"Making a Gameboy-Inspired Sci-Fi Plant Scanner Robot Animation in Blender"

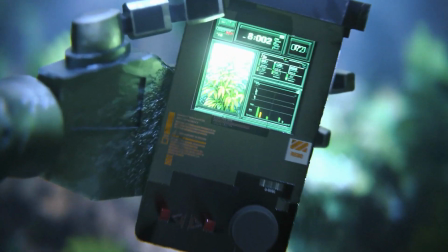[0:00]
Ever wondered what it would look like if a Game Boy could scan alien plants in the forest?
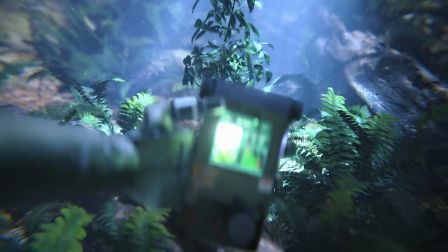[0:04]
I built a retro-futuristic plant scanner, think Sony Walkman meets Game Boy, and rendered it entirely in Blender's Eevee using free assets.
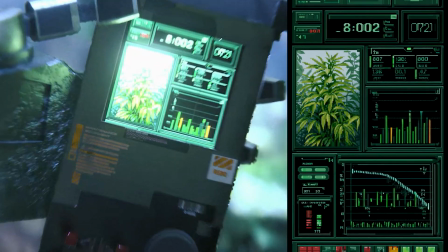[0:13]
Let me show you how I built it, from modeling to animated UI to final grade, so you can see my process.
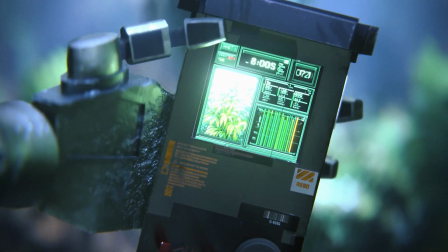[0:19]
I wanted it to look like something a botanist from the year 2095 would pull out of their cargo shorts, a chunky scanner.
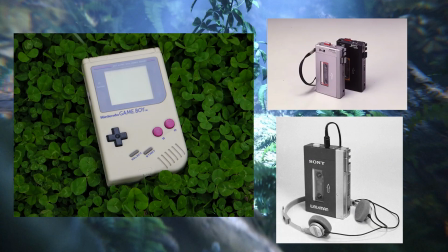[0:26]
And I wanted it to look like a vintage Game Boy or the Walkman from Sony. It was pretty basic to model, just a bunch of loop cuts and bevels.
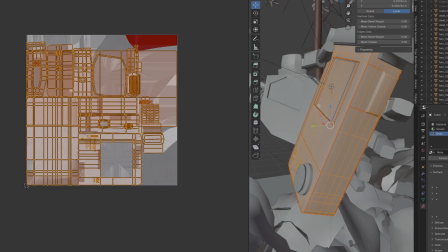[0:33]
I am not the best at texturing, so after marking the seams and UV unwrapping,
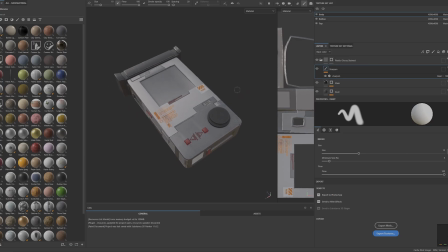[0:38]
I took it into Substance Painter and applied smart materials and used alphas to stamp details using a mask.
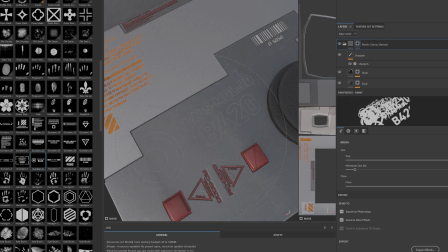[0:44]
The alphas I got from a pack of Gundam decals. Even if you're rushing, using alphas with depth and roughness channels can go a long way to fake detail,
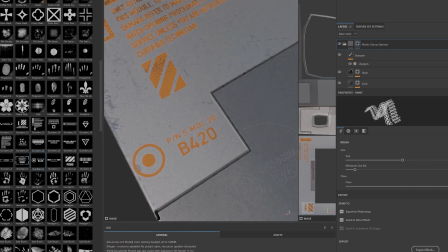[0:52]
and you could spend a lot of time here, working on the textures to make this look 100 times better.
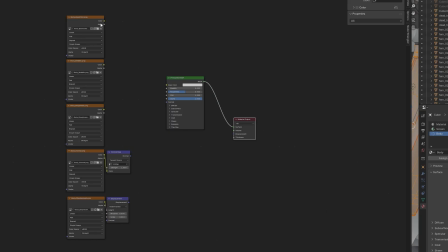[0:57]
But I just wanted a quick render. Once you have your textures, you can start building the material in Blender. It's just a simple base color with metallic, roughness, and normals.
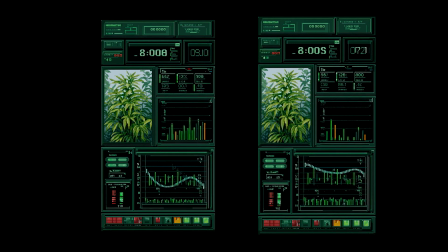[1:07]
For the user interface, I generated a few options in Midjourney and used their new video feature to create a UI being animated. You could also do this in After Effects, as that is great at creating motion graphics and typography.
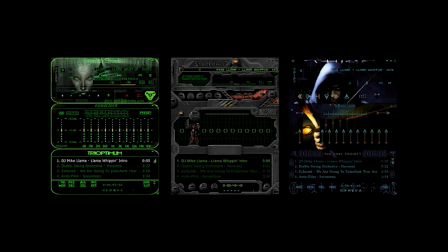[1:21]
I wanted the UI to kind of look like Winamp, the old music playing software from the 2000s.
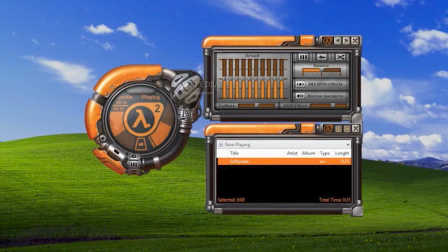[1:26]
Winamp had these great skins you could download, and I remember having a Half-Life Winamp skin that I loved.
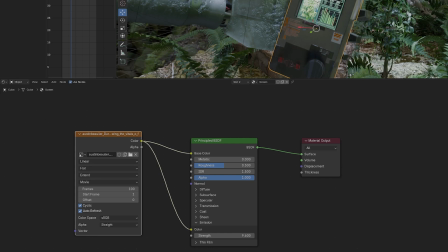[1:32]
I dragged the video into the shader graph and turned on auto refresh so it would loop.
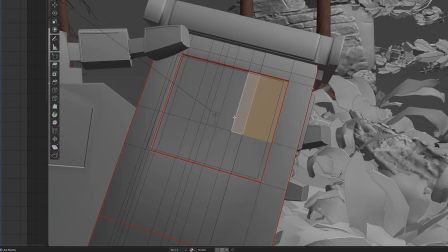[1:36]
Then I selected the faces for the screen and assigned the video as a material.
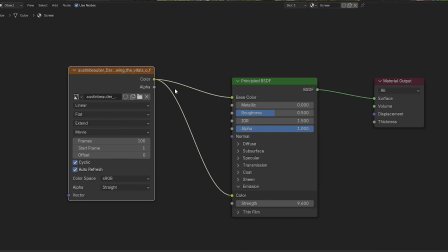[1:41]
Then connected the video to the emission part of the BSDF shader.
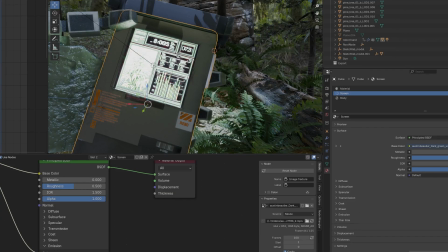[1:45]
Since I wanted more glow without blowing out the video on the texture, I added an area light and scaled it to be facing the camera.
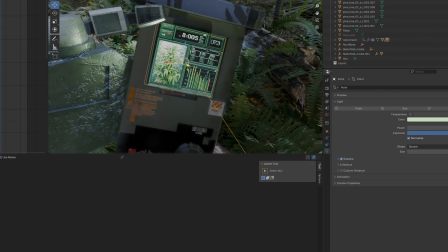[1:53]
I set it to green and played with the power and exposure. Then I parented the light to the scanner.
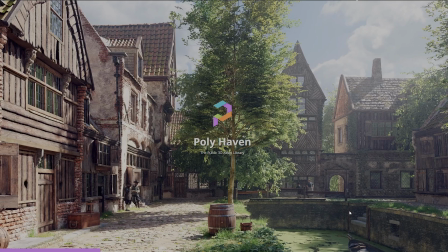[1:58]
For the environment, you can get some great assets from Polyhaven. It is a fantastic resource, and you must check them out if you do work in Blender.
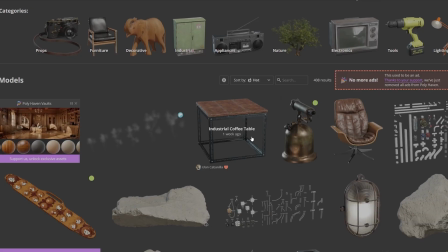[2:06]
I downloaded a ground texture. They do have a plugin for import directly into Blender, but you must pay.
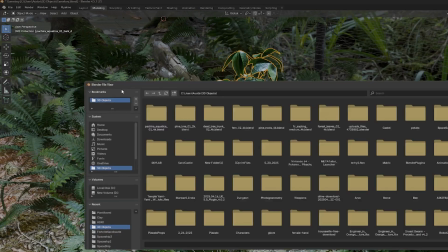[2:12]
I recommend downloading the blend file of the asset or the texture you want,
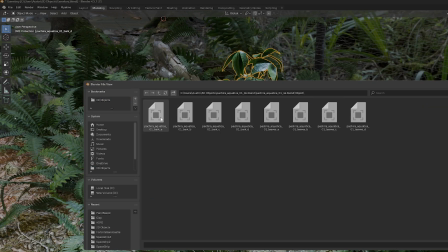[2:16]
because if you click append, you can directly import the material and it is set up perfectly.
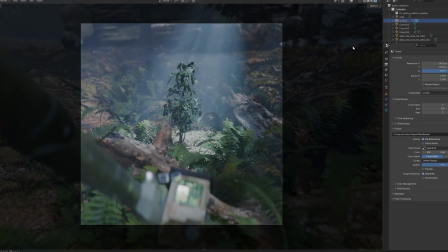[2:21]
I got my camera and composition ready. I know I wanted to make the main plant the focus in the middle and the leading lines pointing to the center.
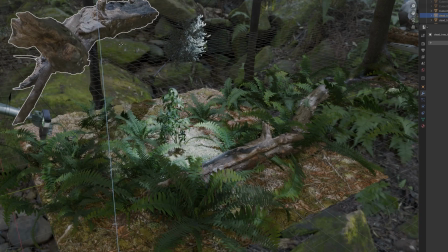[2:29]
So I got some dead tree trunks to point towards the middle of the frame to lead the eye.
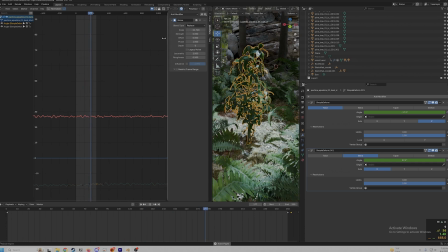[2:35]
I wanted to animate the plants, so I used a simple deform modifier on the plants and keyframed the angles
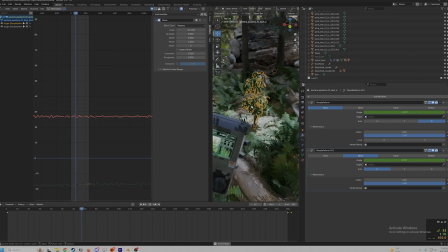[2:41]
and added a noise modifier to the animation to make the plants sway in the wind.
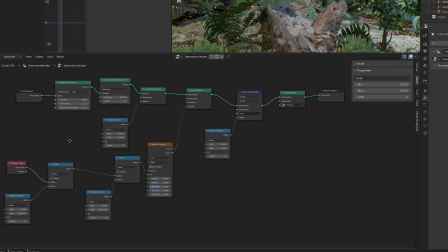[2:46]
I also used geometry nodes to create dust particles to give the scene more motion and visual interest.
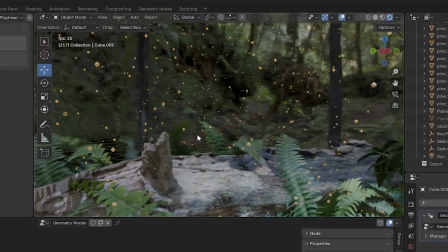[2:52]
It makes the forest seem almost magical. Since I wanted to make a first-person view,
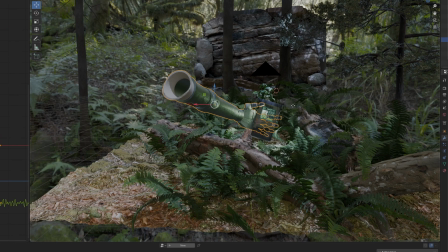[2:58]
I downloaded a robot arm from CG Trader and parented my Game Boy plant scanner to the arm.
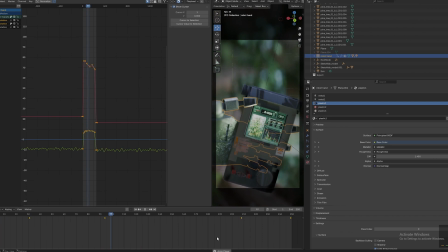[3:04]
From there, I made a simple animation of the arm moving up into frame, zooming in, and then zooming out again to make a loop.
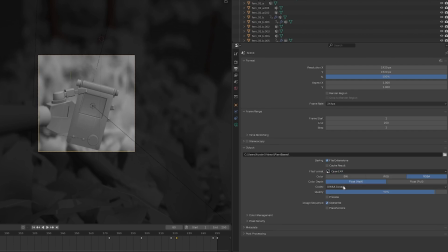[3:11]
In my render settings, I set the mode to OpenEXR and in the compositor and added a glare and lens distortion node.
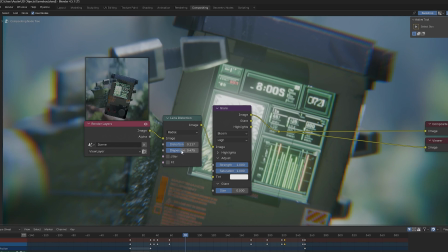[3:18]
I know the lens distortion can be overdone on renders like these, so keep it classy.
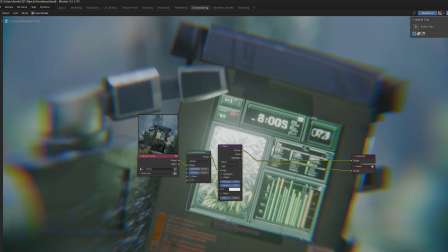[3:22]
I know I overuse it all the time.
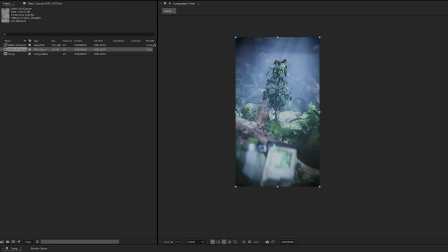[3:25]
Once the render is done, we take it into After Effects or whatever editing program you want, like DaVinci, and we add color correction and film grain.
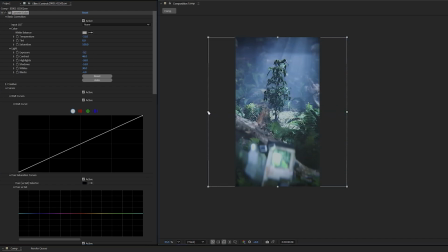[3:33]
This is why the OpenEXR is so much better than a PNG. We can retain so much more information for color correction, especially for things like exposure and black levels.
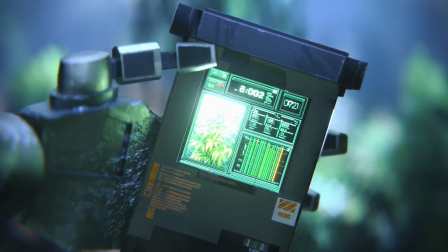[3:42]
And that's it. I hope you enjoyed me talking through this quick render. If there's a topic you want me to explain or question, leave a comment and I'll answer it.
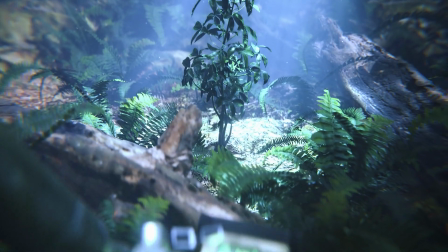[3:50]
Don't forget to like and subscribe.